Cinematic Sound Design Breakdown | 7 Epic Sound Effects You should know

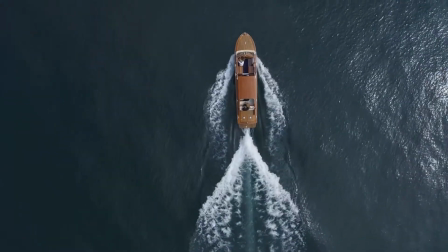(0:12)
A rich sound design can vivify your video creation.
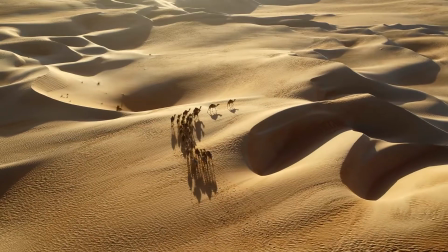(0:16)
When you give these sounds a different meaning, not only does it immerse the viewer more in the visual experience you present,
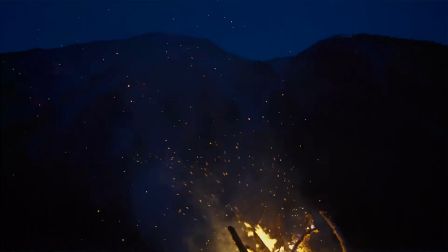(0:23)
it will also help you tell your story better. Hi everyone, this is Carol.
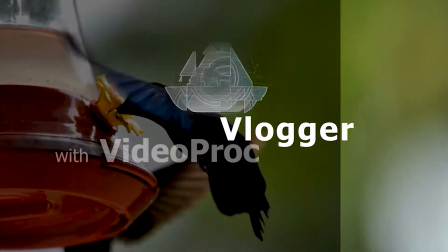(0:30)
Welcome to the official VideoProc Vlogger channel. In today's video,
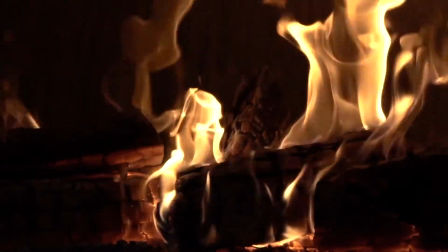(0:35)
we will take you on a journey where you can feel in person the charms of different sounds and experience the various scenarios to apply different sounds.
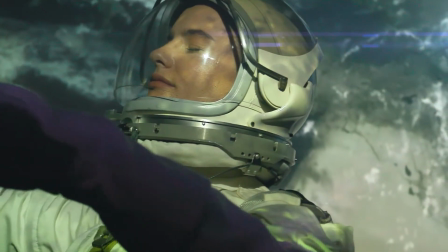(0:44)
Let's get into today's video.
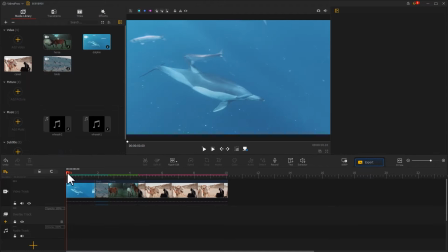(0:50)
When editing a video, if you want to create a silky transition without using any transition effect,
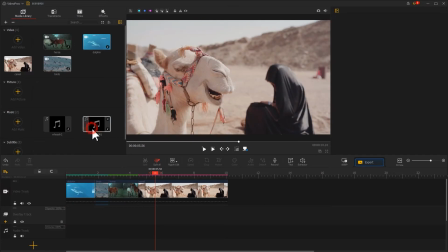(0:56)
you can try the Whoosh sound effect to create a feeling of transferring from one image to another smoothly.
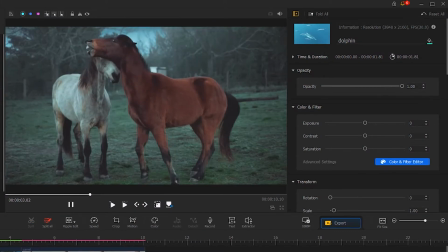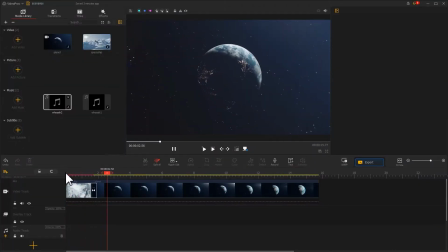(1:09)
On top of that, the sound effect can also bring a more realistic deflation to the scene of a plane flying past.
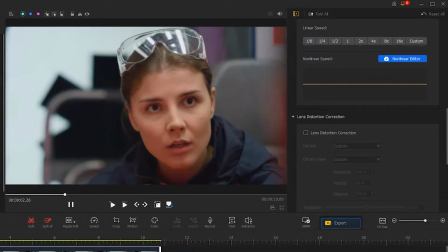(1:21)
Or use it in the change of expressions or states of a person, which is also widely seen in video making.
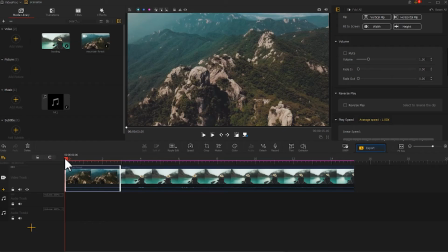(1:32)
Hits is pretty classic in sound effect.
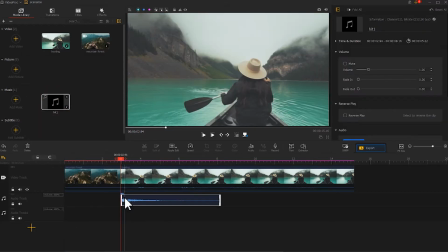(1:36)
When using it in the switching point of each clip to emphasize the transition, it could better attract the audience's attention.
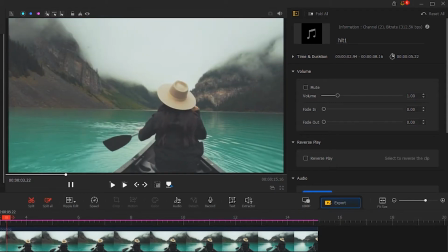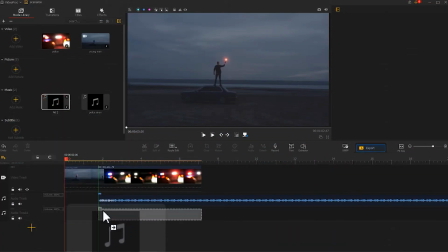(1:52)
And when demonstrating some important plots, integrating the hit sound effect could also exert certain emphasis.
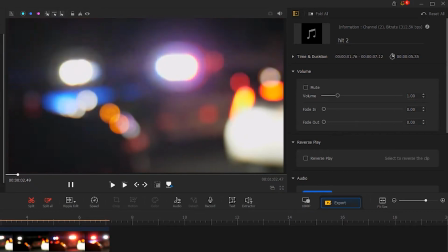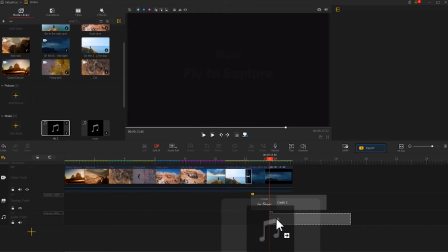(2:06)
And another common use is applying it when the credits appear at the end of the film.
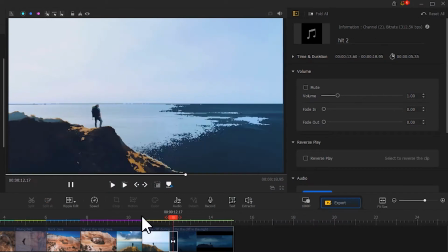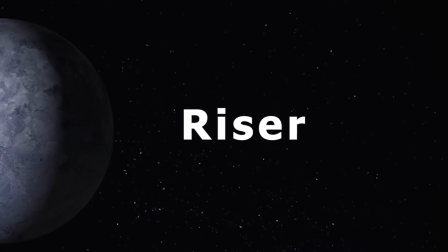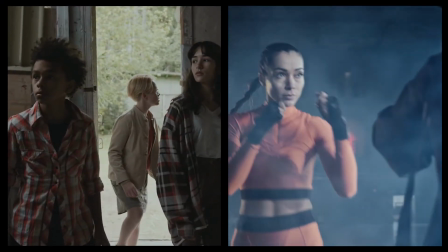(2:21)
There are two common scenarios for riser.
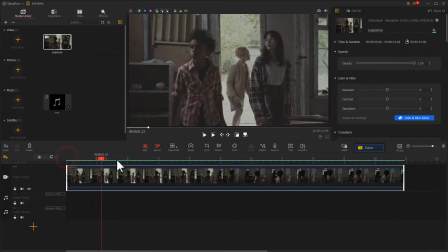(2:25)
Here in this occasion, it can highlight the tension of the characters and create a sense of suspense.
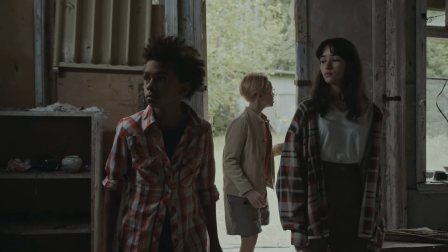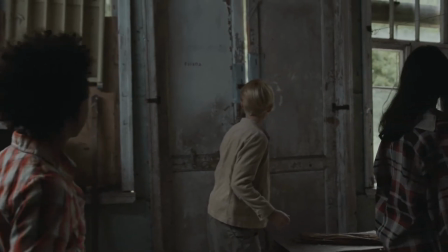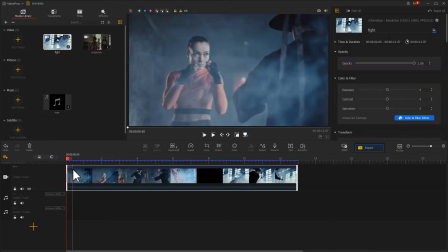(2:43)
While in the other scene, with the tension in the screen gradually rising to an abrupt end.
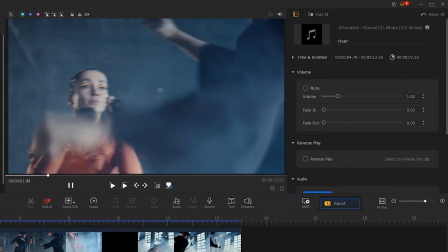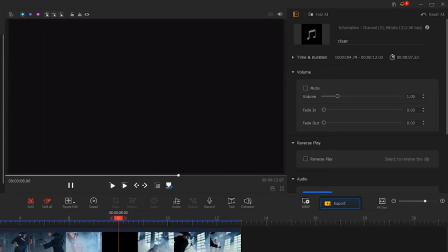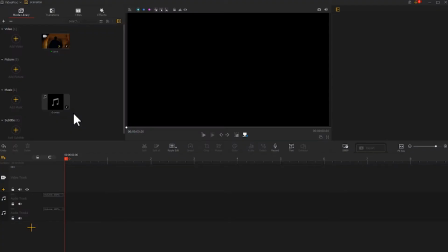(3:07)
Well, feel the sensation of this sound effect.
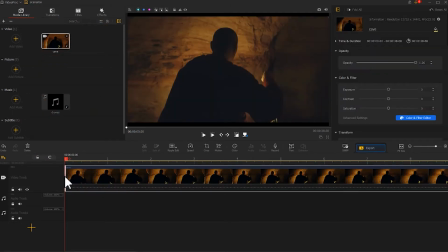(3:16)
When you need to set a mood for suspense or anxiety, drone's effect is a decent option to go with.
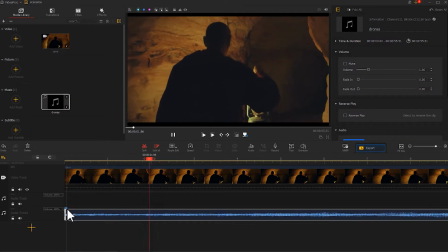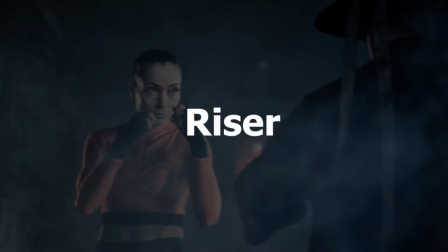(3:28)
Comparatively speaking, using riser in your work is more like a horizontal addition, deeply dramatic feeling.
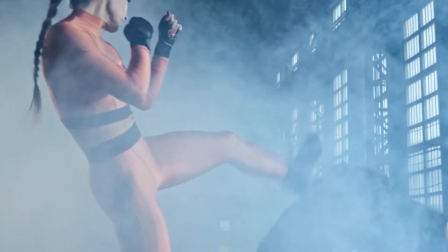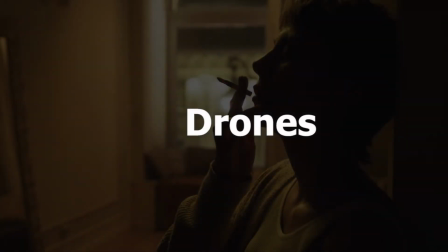(3:41)
While drones would be more like a vertical renderings.
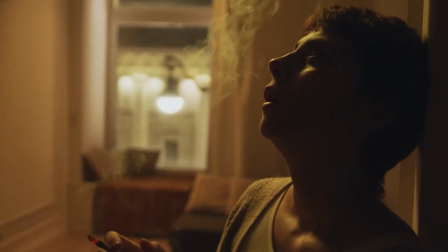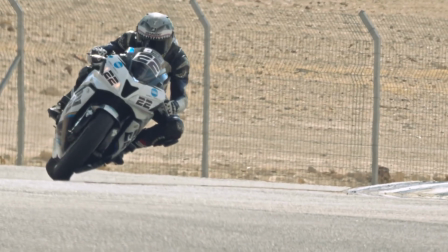(3:53)
As the name implies, such a sound effect is often applied to moments with slow motions.
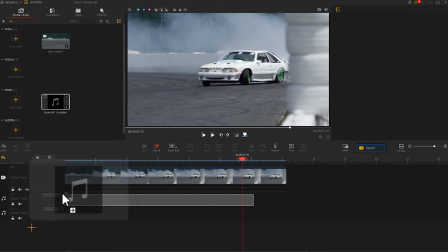(3:59)
After added with such effect, a slow motion video, well,
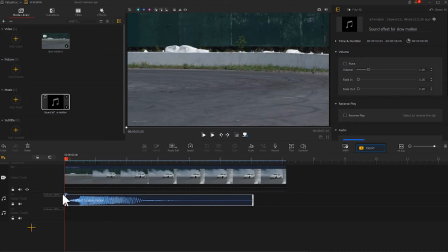(4:03)
like being given a special meaning, could see a stronger sense in its atmosphere.
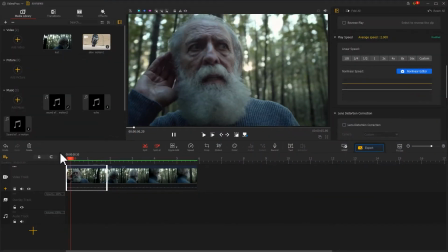(4:13)
Surely, if given a little more imagination and creativity,
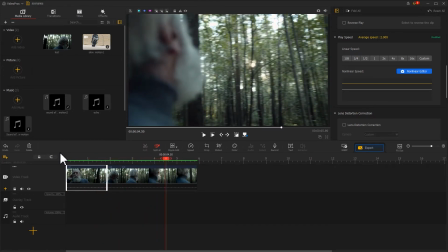(4:16)
you can also use it in combination with sound reverberation to create an ethereal feeling.
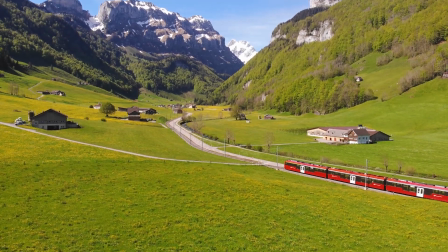(4:34)
Ambient Textures refers to that you add a sound that could match what is shown in the video image.
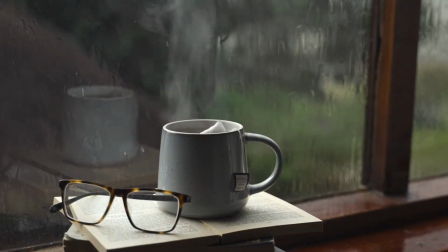(4:40)
It might be a sound of rain, or waves lapping,
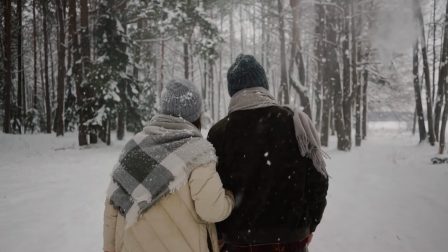(4:45)
or striding in the snow, or the fireworks.
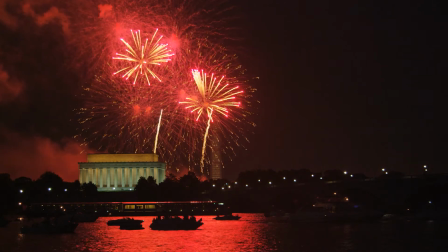(4:51)
The presence of these sounds could bring logic and realistic deflation to the image,
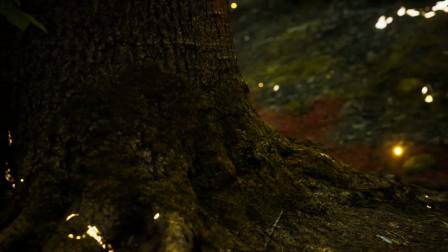(4:56)
and further indulge the audience with perceptual perfection.
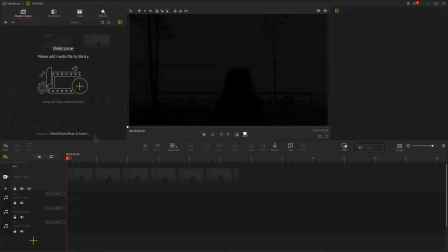(5:05)
Atmosphere is a finishing touch.
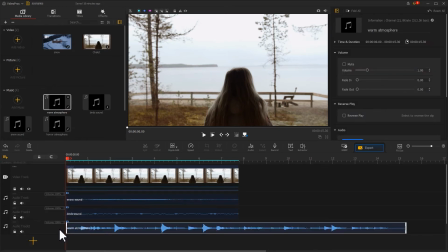(5:06)
It could set a mood for the overall sound if using it under all the audio tracks added. When using a soft ambient sound, the film would produce such feeling.
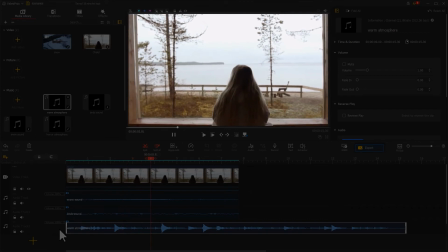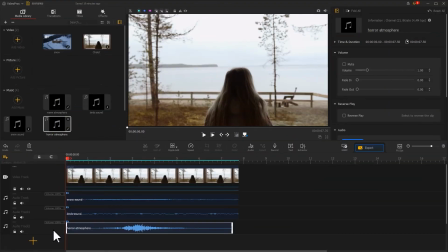(5:25)
But when a horrific ambient sound is used, the result would be immediately different.
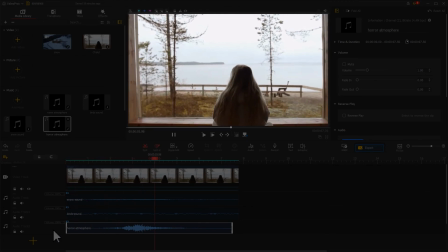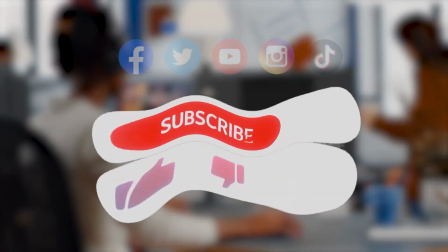(5:40)
Alright, this is the end of today's video. Anyway, don't forget to click the subscribe button to subscribe channel if you haven't yet.
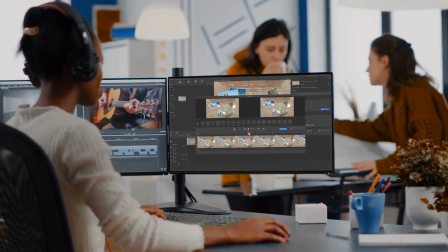(5:47)
We will come back with more tutorials on sound design. Hope you enjoy. Bye bye!